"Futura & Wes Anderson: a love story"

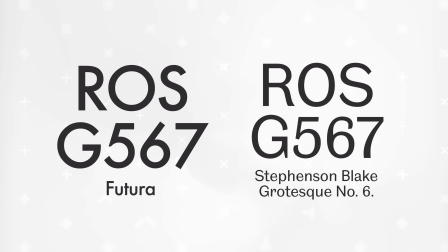498s
Those were developed for advertising, and they were somewhat quirky with organic forms born out of their roots in signwriting. Futura and its ilk were a clean break from that, and became the bedrock of the new typography movement in German and Swiss graphic design. Futura was one of the most influential fonts of the 20th century. A huge commercial success not only in Europe but also America.
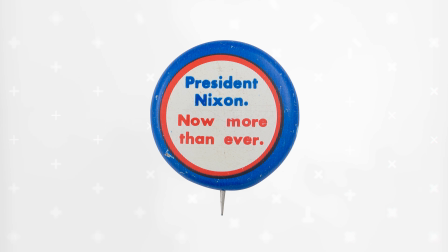524s
It was used by everyone from NASA to Nike to Richard Nixon. If I'm still doing YouTube in 2027 for its 100th birthday, I'll do a deep dive on the history of Futura which could easily fill an hour on its own. In the meantime, if you want to know more about this fascinating history, I highly recommend the book Never Use Futura by Douglas Thomas. But why does Wes Anderson fixate on Futura specifically? Let's break down exactly how he uses it.
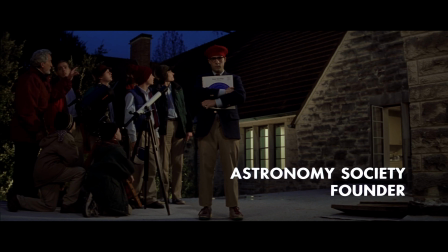553s
In Roman or bold, almost always in all caps, often widely tracked.
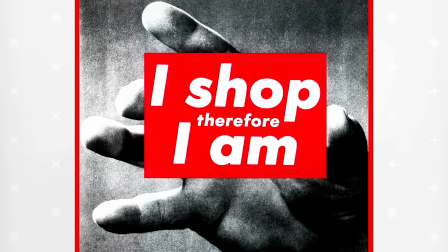559s
This isn't how, say, Barbara Kruger used Futura in bold italic on a red backplate,
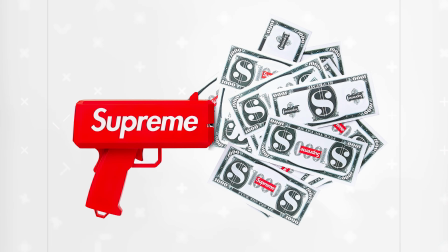565s
or how Nike or Volkswagen or Supreme use it, which is literally just how Barbara Kruger used it, but again, stolen and capitalism is ironic now. Wes Anderson isn't nodding at any of those cultural references.
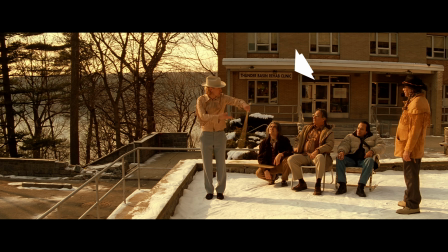578s
In Royal Tenenbaums, we see it used everywhere, both appropriately and not.
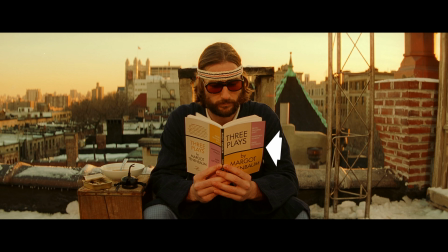584s
Futura works for a book cover, but it's a terrible choice for screen graphics for a sporting event.
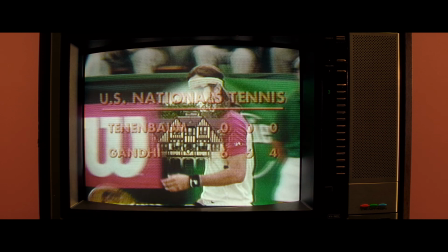591s
The legibility is terrible and tone is far too stiff and not appropriate.
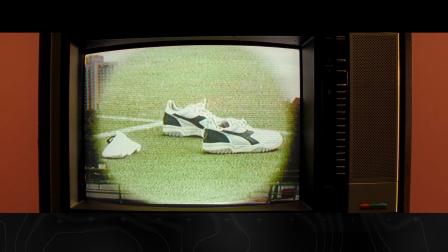596s
But Addison isn't trying to accurately recreate how Futura was used in the past.
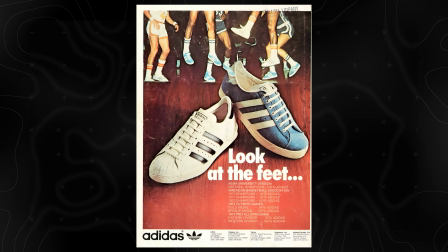601s
It's a deliberate,
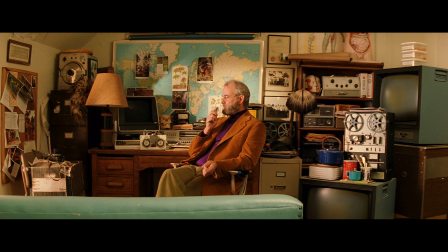602s
exaggerated style that suggests towards a vague nostalgia for a non-specific time in the pre-digital 20th century.
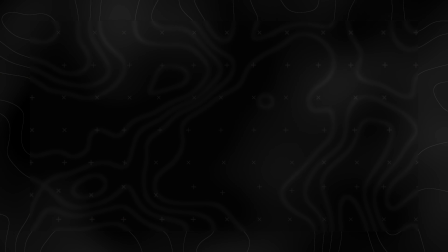611s
His Futura nods towards Stanley Kubrick's Futura,
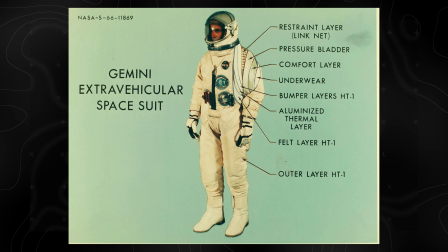615s
NASA's Futura, the Futura of museum plaques and library cards. Because of its ubiquity, when it comes to Futura, no single brand or public figure or product category overshadows all the countless others who have used it. It belongs simultaneously to everybody and to nobody. Very few fonts have that characteristic.
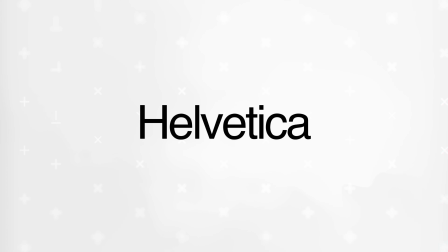639s
Helvetica, for as neutral as it might seem, reeks of corporate branding circa 1980 to 2000.
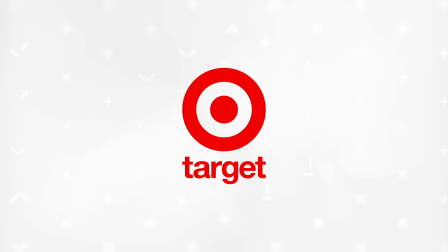646s
American Airlines, Signs, Target, Jeep, American Apparel, for example.
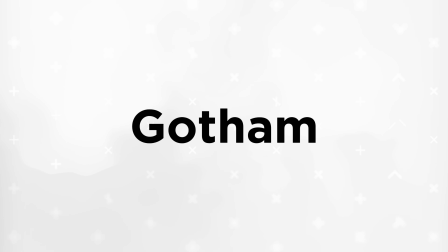651s
Gotham, another geometric sans serif after Barack Obama's 2008 campaign,
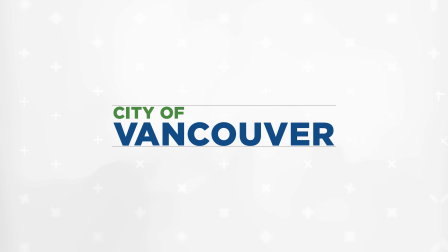656s
has become intrinsically linked with politicians and government branding worldwide. Bottle Rocket was fairly conventional in its visual storytelling.
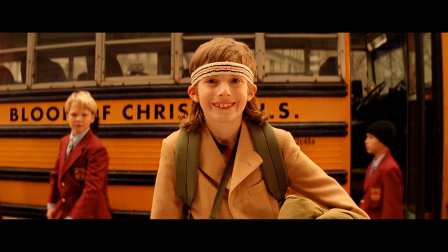665s
And Rushmore saw Anderson's style shift. But Tenenbaums really was when we saw the full realization of his retro-modernist style. Critics of Wes Anderson often complain that his movies feel constructed and artificial. His fans would actually probably agree they just wouldn't see it as a bad thing.
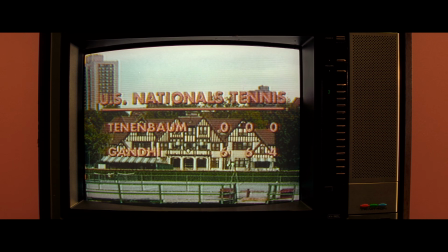684s
Futura is really perfectly typecast for this retro-modernism.
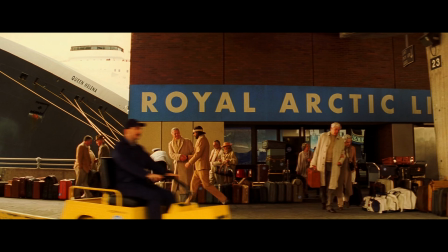689s
What other typeface could straddle so many of the eclectic influences that Wes Anderson draws from?
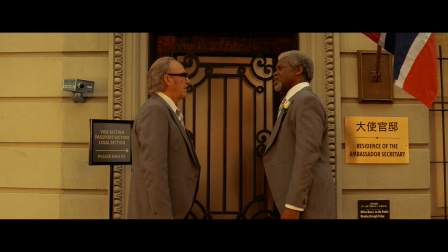695s
The conspicuous use of Futura through this movie, along with other aspects of the heightened visual stylization,
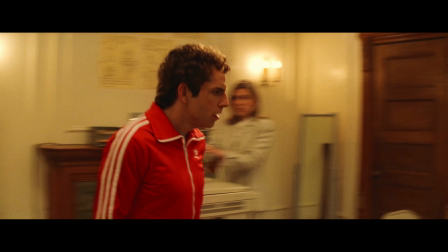703s
draw attention to the fact that the story we are watching takes place in a world that doesn't follow the rules of our own.
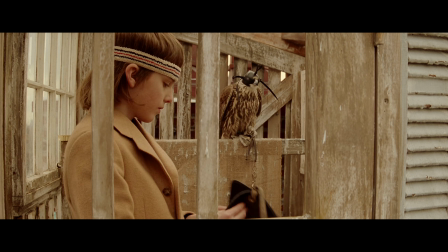710s
Despite the architectural hints, this is not the New York City that we know from reality, but a very specific view and interpretation of it.
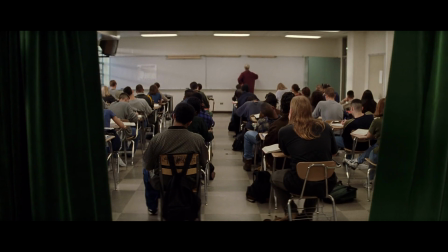718s
Where Rushmore used the framework of a play with curtains parting to open each act, Tenenbaums uses a book divided by chapters. We also see several books about or authored by various characters throughout the film, And this is where typography is used very well to evoke a specific time period.